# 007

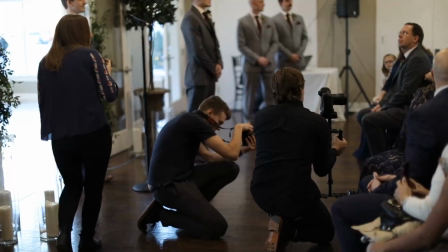241s
With one camera, I just stay crouched down in the front row, peeping around the corner on the adjacent side of the groom,
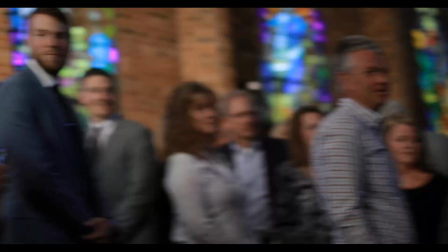247s
so that I can quickly pan from the bride to the groom and get the best of both angles.
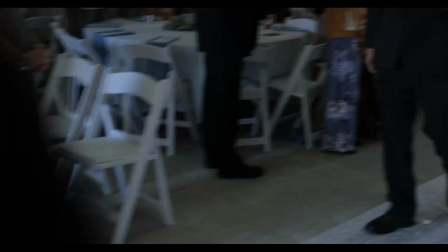252s
I wait until I have an excellent shot of the bride filling the frame before swiftly panning over to the groom's reaction. I've done this technique countless times and it works great. The officiant's speech.
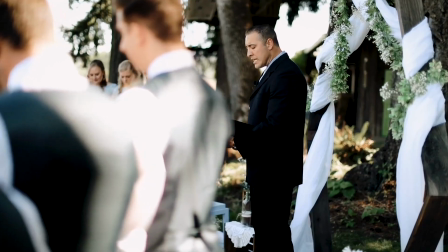263s
The officiator will speak for about 20 to 30 minutes, could be more, could be less, before the bride and the groom exchange vows and rings.
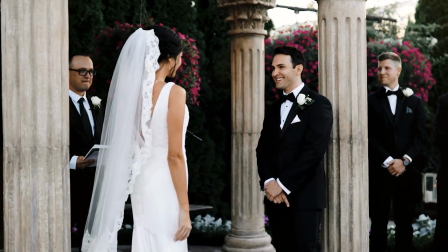270s
This is a great time to get B-roll of the couple at the altar, the scene of the ceremony, and the guests watching.
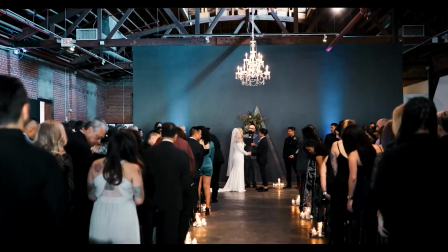276s
As for camera angles, if you only have one, Get a wide variety of the ceremony at this moment.
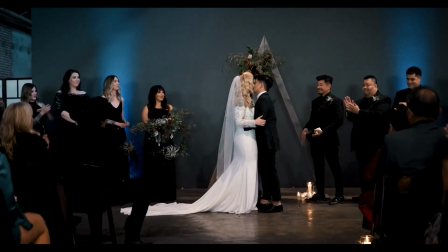282s
Capture the bride and the groom looking at each other, maybe laughing as the officiant makes jokes.
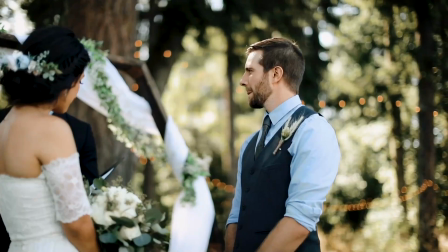286s
Capture a wide shot of the ceremony happening, the parents on the front row watching with deep emotion, the officiant speaking. Get it all. You'll appreciate the variety in the editing room. With multiple cameras, make sure they're both pointed and framed correctly. One pointing directly at the bride and the other pointing directly at the groom. This frees you up to focus on capturing the guests and the officiant and details at the ceremony.
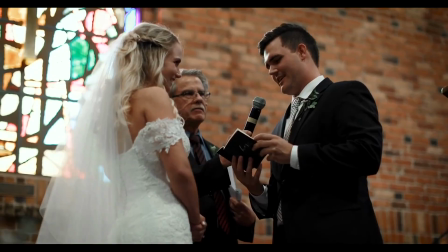307s
Exchanging of vows. Typically the bride goes first, but it could be different.
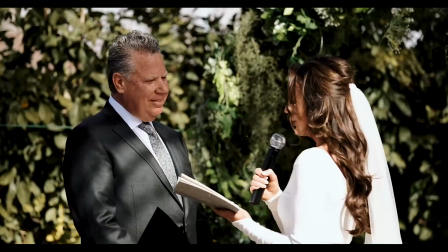311s
But the key shot here is getting the bride saying her vows and, if you can, the groom listening, and vice versa. When I have one camera and say a 50mm lens on, I typically crouch down in the front row again,
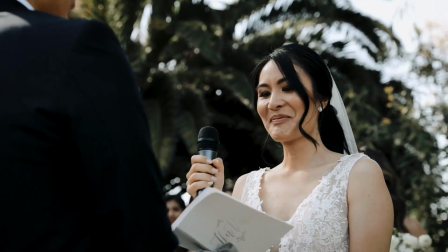323s
making sure not to block anyone's view, and film the person giving the vows. When it's the other person's turn, I'll discreetly switch to the other side of the aisle.
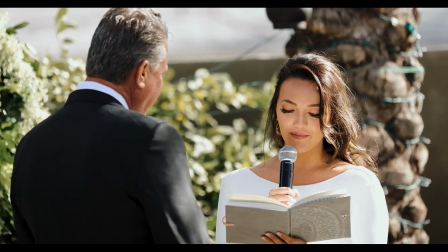331s
With multiple cameras, as we've mentioned, I'll have each camera zoomed in all the way at 200mm on each person.
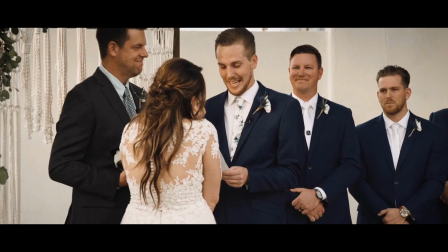336s
That allows you to capture the vows and the reaction of the other person.
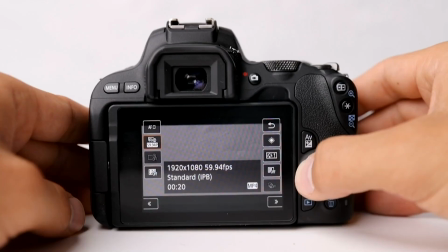340s
Something I also always do when filming the vows is change my camera settings from 60 frames per second down to 24.
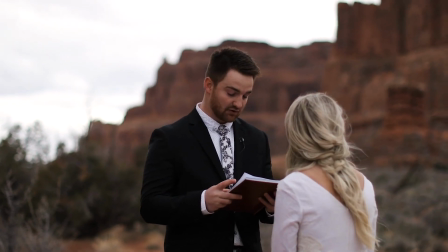347s
That way, it's recording at normal speed because I'm capturing audio. No need to record people speaking in slow motion.
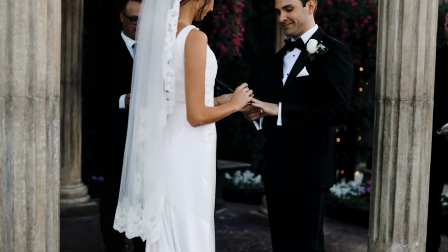353s
The ring exchange. This is a small and simple part that is hard to capture without getting in someone's way.
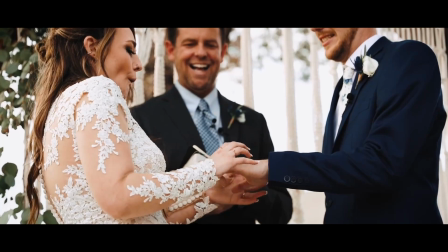358s
The bride and the groom are placing their rings on each other's fingers, and either the bride or the groom's left hand will be away from the audience,
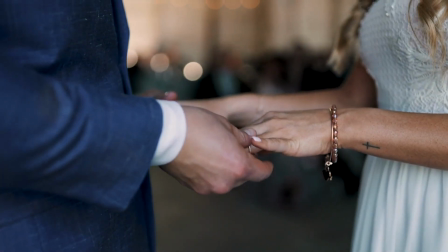366s
thus being blocked by either of their bodies and making it hard to capture. Remain discreet and capture the best you can without getting in the way. This might even be a good thing to discuss with the bride prior to the wedding day.
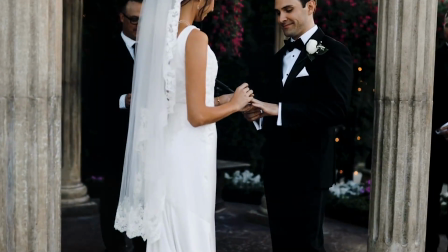377s
I've had some brides specifically ask me to get very close to film the rings going on the fingers, even though I would be blocking the audience's view, while other brides ask me to remain invisible and capture the best I can from afar. It just depends on the bride, but with the right lenses in the right position, you should be able to capture it just fine.
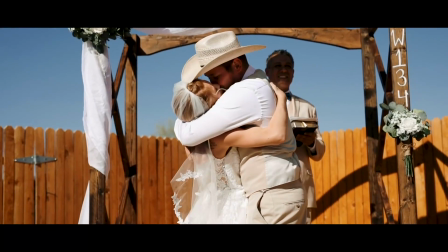394s
The first kiss. After the ring exchange, the officiant will say a few words, declare his authority, and then officially marry them as husband and wife.
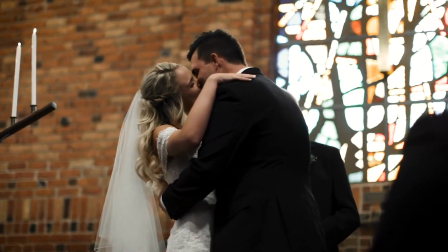402s
This brings us to the first kiss, a very, very important moment.
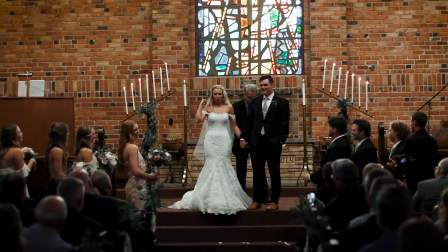406s
They'll kiss at the altar and turn to the crowd and then walk back down the aisle into the next event.
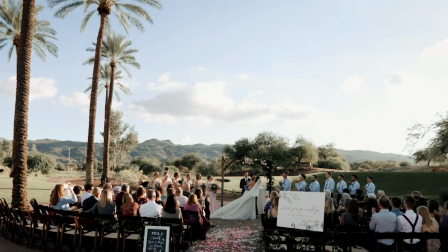412s
Don't miss this moment. I've missed it before and you can't get it back.
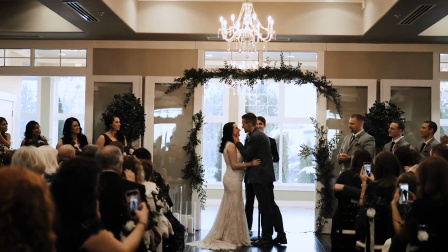416s
After the ring exchange, the photographer and I typically go right to the middle of the aisle and wait for the officiant's words.
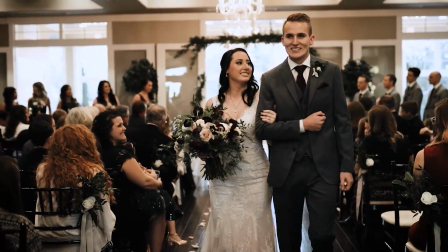422s
To me, that's the best angle there is, front and center. So there's a schedule, lots to take in there. Knowing the timeline is the first step to relieving stress and being in the right place at the right time. Now, obviously, all wedding ceremonies won't follow this verbatim, but you get the idea. And again, you don't need multiple cameras.
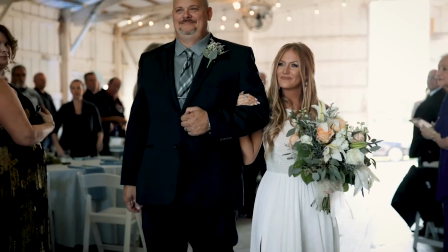439s
Don't let that turn you off from trying to film a ceremony. You can do it with just one, but you need to be on your feet and you need to know what you're doing.
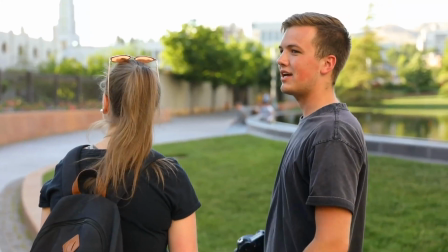446s
Communicate with the photographer beforehand so you're both getting what you need without compromising the other person. Don't let bad communication ruin your video. And we'll talk more about this in working with photographers. That's it for shooting a ceremony.
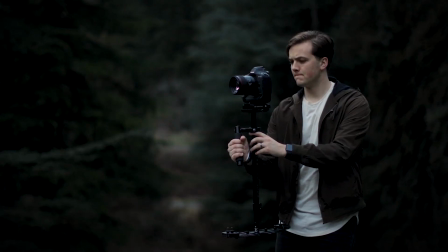458s
Be sure to check out the multiple job shadows in the course that will show you how I apply all these things in real time, and make sure to check out the next video which talks about how to capture ceremony audio. And if you guys have any further questions, please let me know.